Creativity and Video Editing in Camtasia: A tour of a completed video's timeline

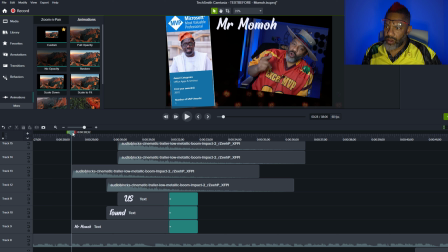491s
Okay, so Mr. Momo, and then there is the emphasis, this low metallic boom. All right, and then found and us. You spend a lot of time getting this kind of thing lined up to where when the text comes in,
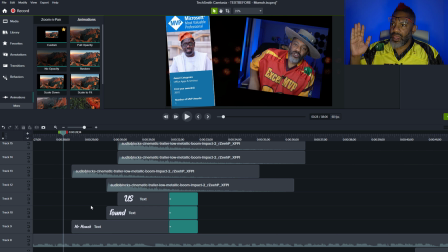510s
you also hear the sound effect, and it can be weird if it's just slightly off. One is slightly ahead of the other. So let's look at this.
So well deserved.
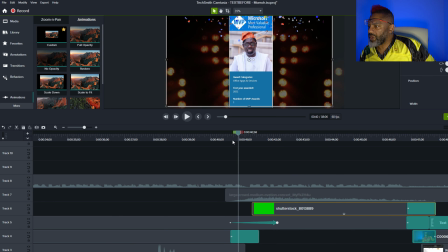526s
And then here is confetti. Watch this. Static.
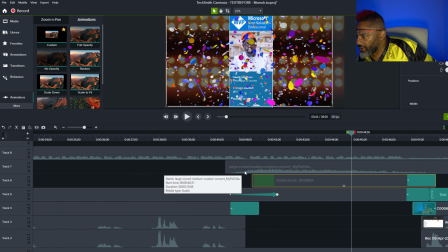534s
All right, and you hear the cheering. Okay, so there's a sound effect, large crowd, medium ovation, concert. All right, and then the confetti, let me show you that.
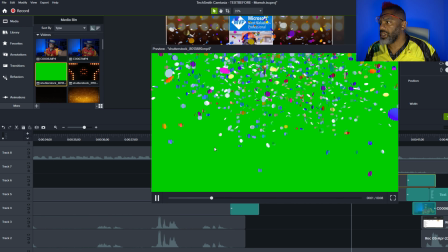547s
This is a green screen with confetti coming down,
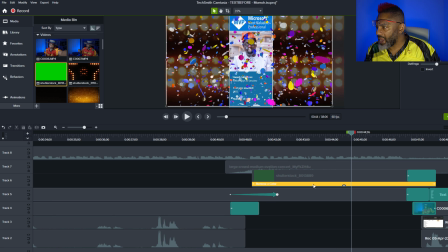551s
and then I use the remove a color in order to get rid of the green.
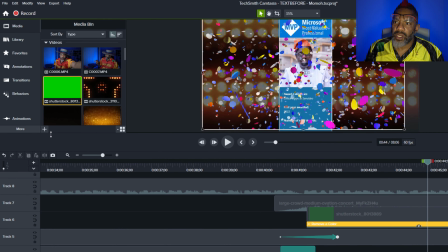558s
And that is in, let's see,
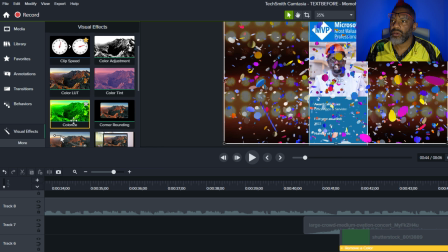564s
visual effects and remove a color.
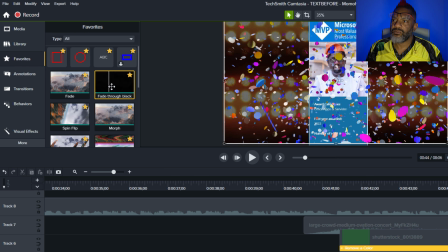569s
It's also in my favorites. So among my favorites, you've got fade through black, morph, shatter,
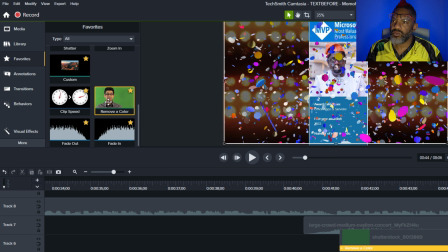576s
and then there is the custom animation, remove a color, clip speed, music, fade in, fade out.
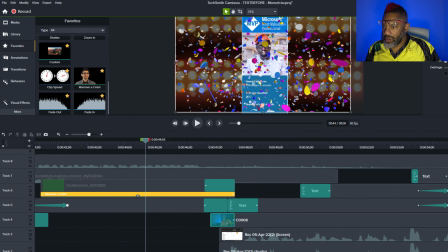583s
All of those in my favorites. Okay. So that's how we get this confetti happening.
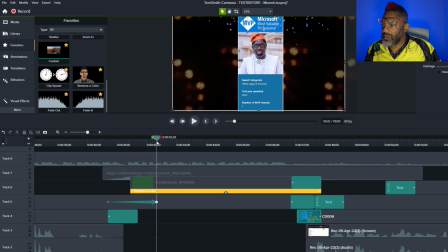591s
And the confetti needs to be in front of the glittering lights that are all the way in the back. All right.
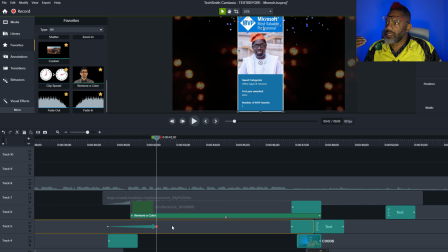602s
And then there's Victor's picture, and he is behind the confetti.
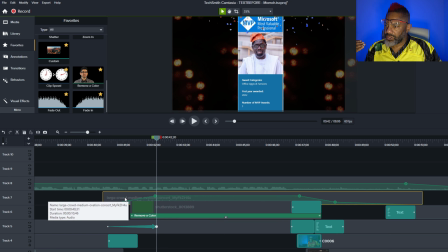611s
And then here's the audio for the crowd cheering. And then here is the music that's playing.
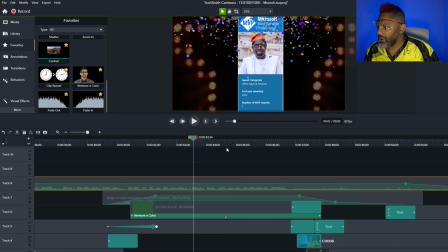617s
All right.
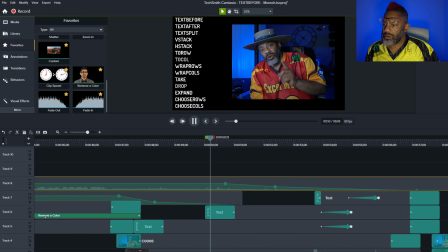621s Today, we are going to look at another one of these 14 new functions. Today, the text before function.
All right. So there is the entire text right there.
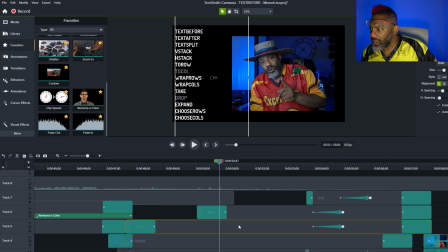637s
That's the asset there. All right. So they are stacked up. So there's me, and then here's the text. Okay, so let's look at what's happening here. Okay, this one is a repeat of this one.
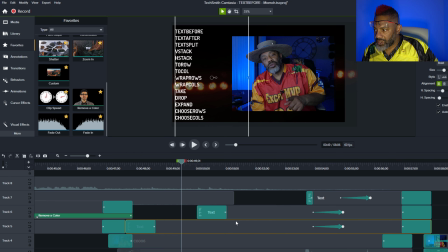654s
No, this one is a repeat of this one, except this has the gray. All right, so it looks like these two fade to gray,
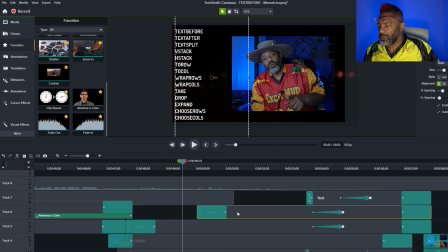668s
but really what's happening is this one is coming on top.
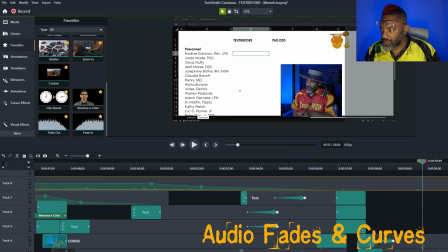676s
Notice here with this audio track.
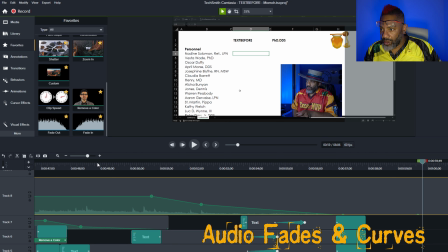683s
Okay, here
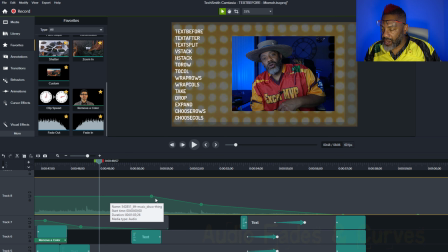687s
I do this so that the music fades out,
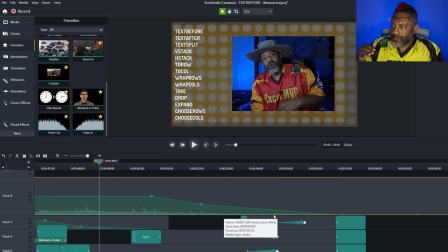692s
not too abrupt, but not so long.
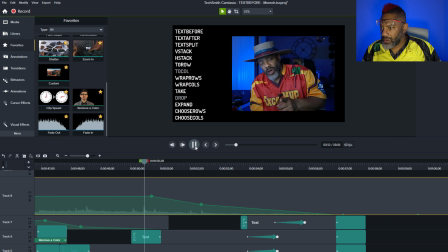697s
Let's listen.
I'm going to look at another one of these 14 new functions. Today, the text before function. Here's our data.
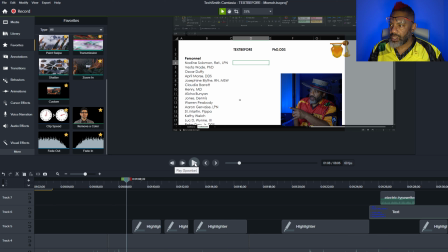708s
All right, so I like how that faded out with that kind of a curve there. Now here, I do some highlights to help people understand what I am pointing to. Okay, so people can see. Here we go. Look at it.
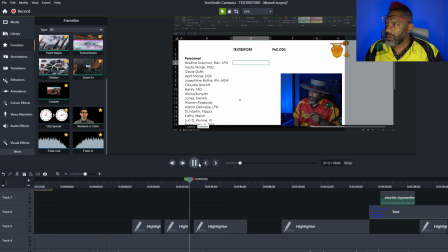726s Retired LPN, Vesta Wade, PhD, Oscar Duffy, just plain Oscar Duffy.